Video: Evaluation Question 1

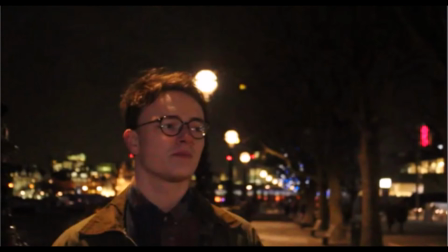494s
The main shot throughout was a close-up shot of the lead singer following the camera.
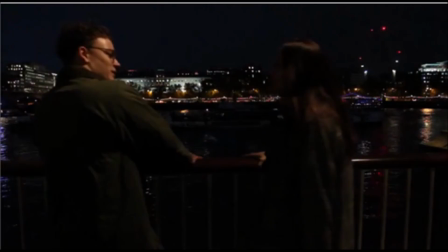499s
Other key shots included a wide-angle shot to fit both characters of the narrative in the frame, and a side-angle shot of Adam Ferguson singing at the end.
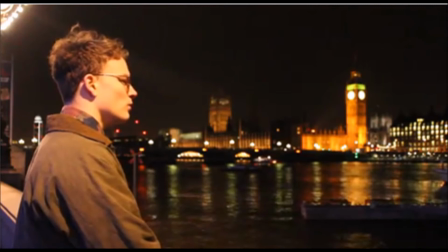509s
The final shot was one of slightly longer distance, showing a detachment from the relationship and a fitting end to the song.
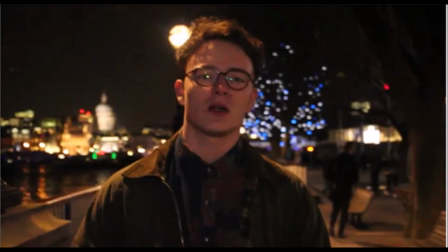519s
Similarly to the band scenes, editing of the narrative sequence was very understated once again, fitting with the genre conventions.
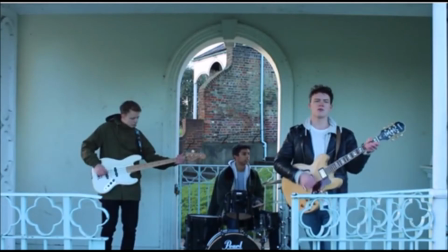528s
The key element of overall editing was the use of narrative for verses and a return to the band scenes during the chorus.
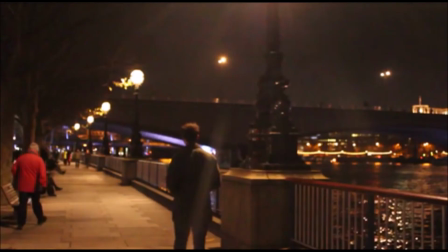536s
Two main diverse bits of editing during the narrative sequence were firstly the slow motion element used to add emphasis to the lead singer walking away from the girl,
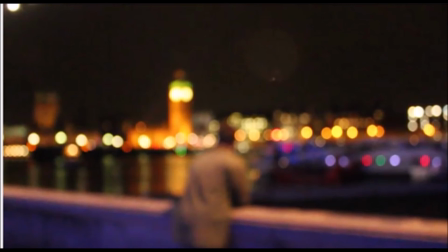546s
and secondly, the use of focus at the end scene which was actually produced through camera work. Although these two editing additions do not directly fill the indie rock genre conventions,
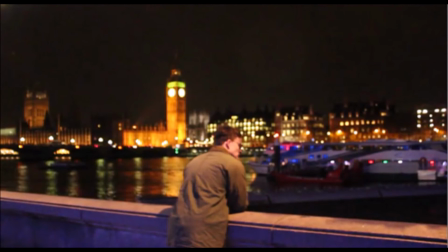560s
I felt they add emphasis to the lyrical emphasis and aesthetics of the music video. The final scene, finishing with the landmark Big Ben, was key.
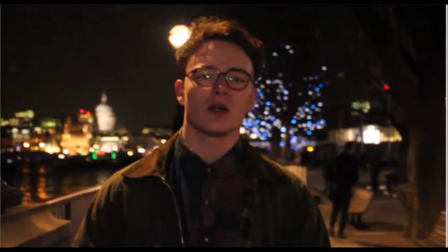570s
I decided to set the narrative in London as it is the home city of the band and produces a sentimental feeling as well as letting viewers of the video know where the band are from.
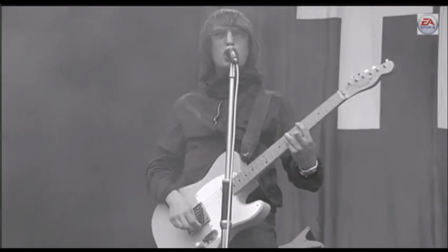581s
I took personal influence from the NME's music video for their hit song Be Somebody which shows them playing at the Rico Arena in their hometown of Coventry.
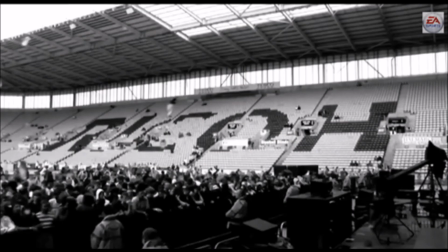592s
Unlike other genres, indie rock genre takes pride in where they are from, as it has a key and large effect on the music that they write,
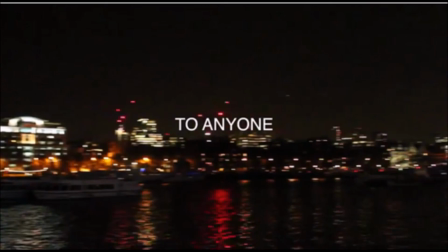603s
so I thought this was a key convention to fill for the 2NE1 video. Finally, the mise-en-scene and fashion was also key in the narrative sequence. The dark backdrop created a fitting setting for the lyrical make-up and verses of the song,
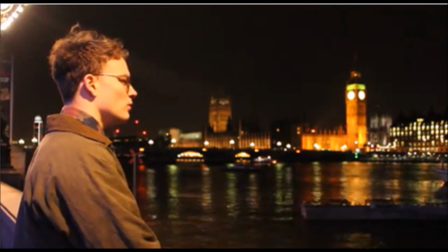620s
and furthermore brought out the London scenes behind.
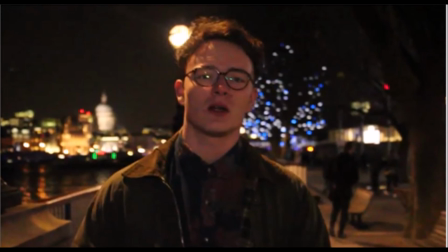623s
The clothes worn by Adam, the lead singer, were very conventional of the indie style, with rounded glasses,
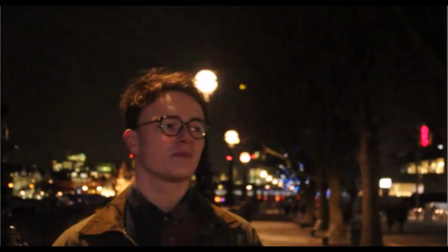630s
a floral shirt and a green barber jacket, a natural and unforced fashion sense. Thank you.